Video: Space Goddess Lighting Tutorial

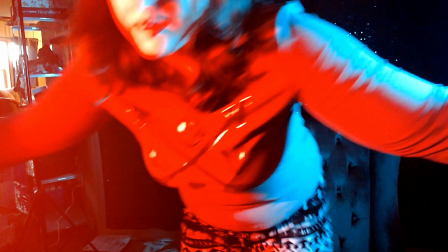[8:15]
And so you can see I already have it kind of set up dramatically.
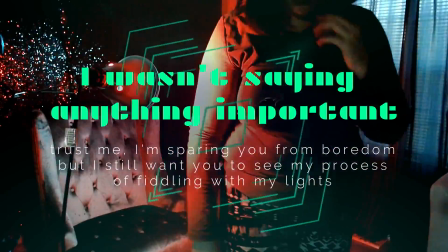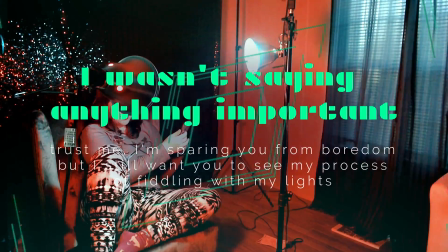[8:24]
I don't know why the app doesn't have the same name as company levels, but whatever.
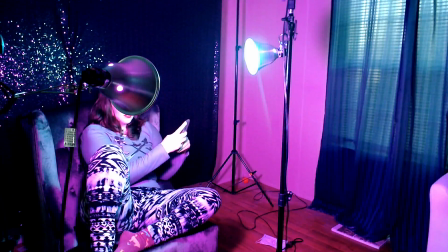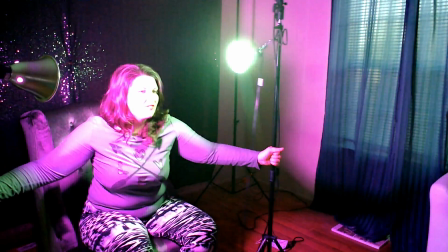[8:37]
Alright, and so how dramatic I want my face to be is how angled they are.
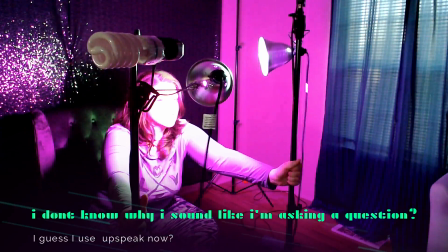[8:44]
Like the more they overlap on the front of my face, the less dramatic it's gonna look.
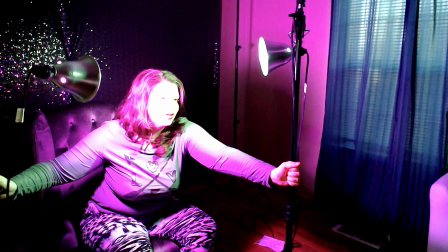[8:51]
So you can play with these a little bit.
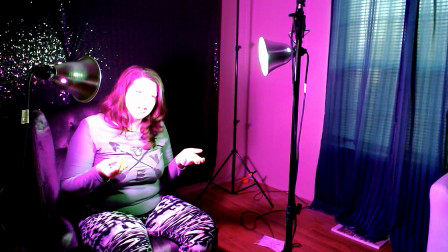[8:53]
It's hard for you to see me moving the lights and actually see how they're gonna look on my face because it's different if I have the
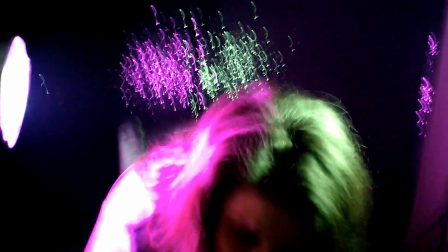[9:01]
camera over here.
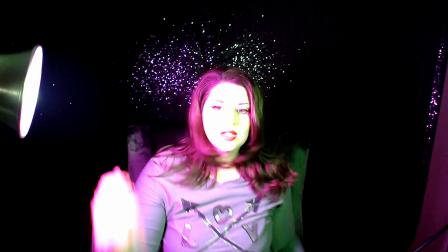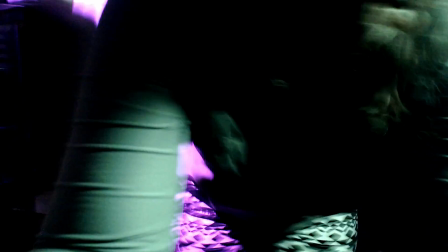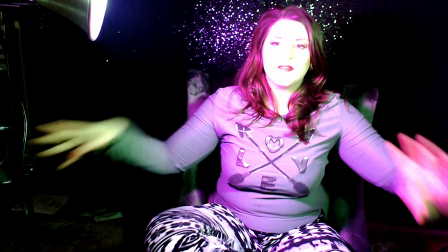[9:15]
And so it's definitely washing out my face too much, so I'm gonna move the lights further away.
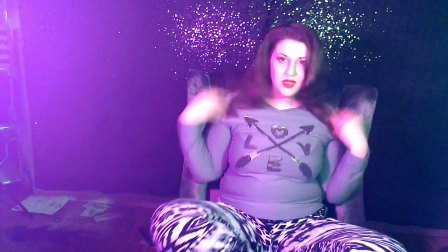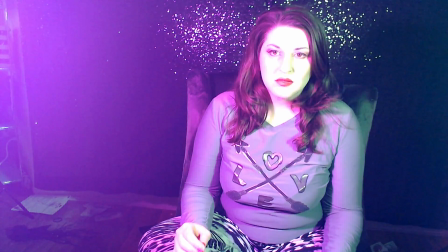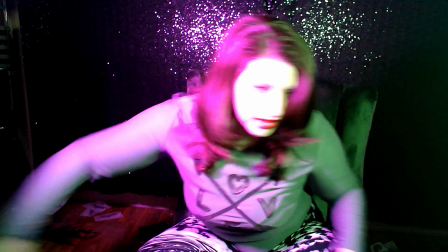[9:30]
I feel like I'm getting too much light into the camera, so I'm going to angle these more away from the camera.
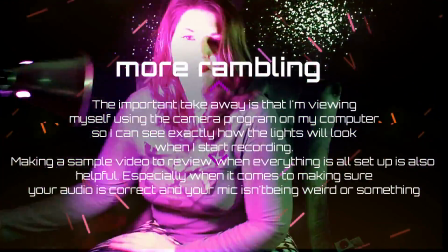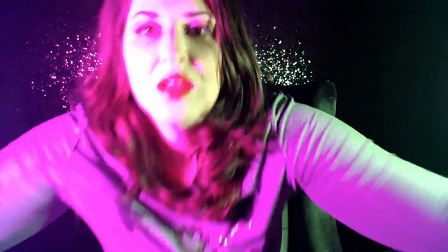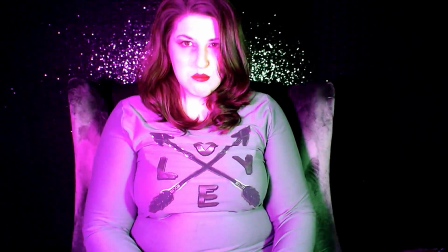[9:49]
All kinds of cool lighting effects just by like moving where these guys are, or
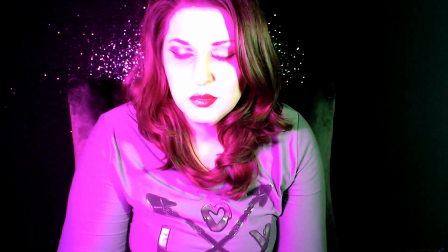[9:57]
opening up that app and just playing with the colors.
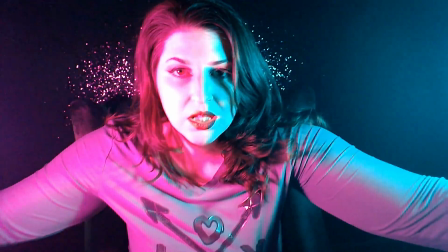[10:02]
sometimes if I want it to be a little less dramatic and weird,
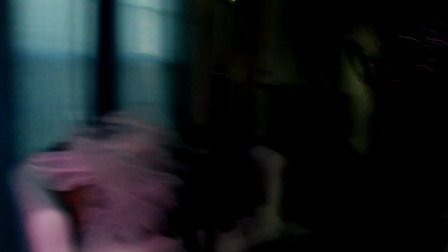[10:10]
I'll show you what I'm gonna do. I'm gonna play with my ring light. It'll be on the opposite side of the room.
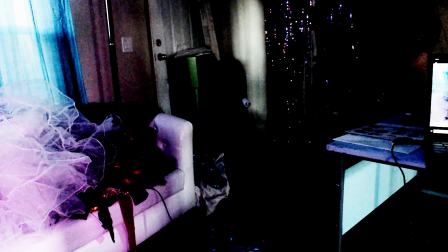[10:18]
I could probably do something similar, just using umbrella lights. What I do is I take the ring light and move it so it's a little higher, and I actually have the room light, like the light comes out,
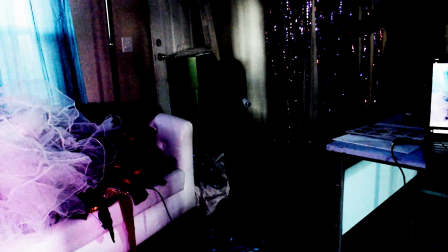[10:34]
I'm actually facing it away from myself and angled up towards the ceiling,
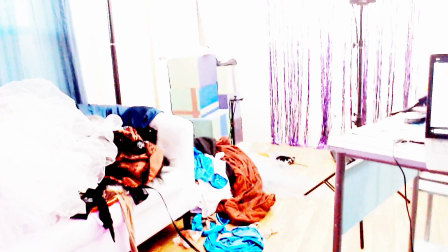[10:42]
so that it kind of, the light bounces off the ceiling and just kind of gradually comes back to me in not too dramatic a sense.
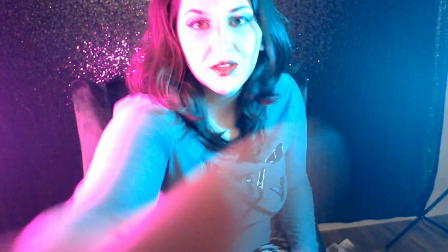[10:51]
And then I get this effect. I feel like I'm wearing too much clothes for this look.
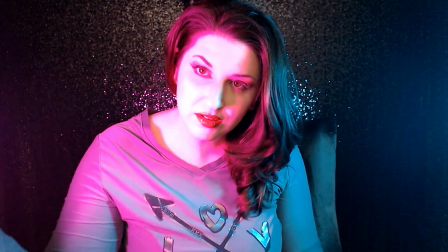[10:57]
And I can just play with it. See where I like it best.
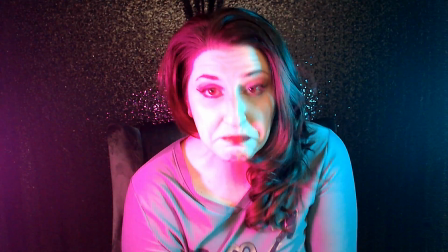[11:03]
And yeah, that's these are sort of the basic things that I do with my lighting and setup when I'm recording. You know, I switch out different backdrops, but I put them all up in the same way. Use different colors, but same basic setup. And I think maybe in my next episode, I will do a little demo on how I use green screens, when I use green screens. I'm not that great at green screens. People compliment me, but I'm gonna tell you, like, I'm pretty sure I could do a better job if I like paid for Adobe Premiere and learned how to use that, because I know that they have like options that Filmora doesn't. But I do an okay job. It passes the test. I'm probably making it more difficult on myself than it could be if I just got Adobe Premiere, or whatever the Adobe program is that people use for green screens. I think it's Premiere. I don't know. I just choose Filmora because it's easy and I don't know what I'm doing. But I look like I know what I'm doing, and that's what counts. You don't have to know what the fuck you're doing. You just have to know how to look like you know what the fuck you're doing. So yeah, if you like this video, hit that like button.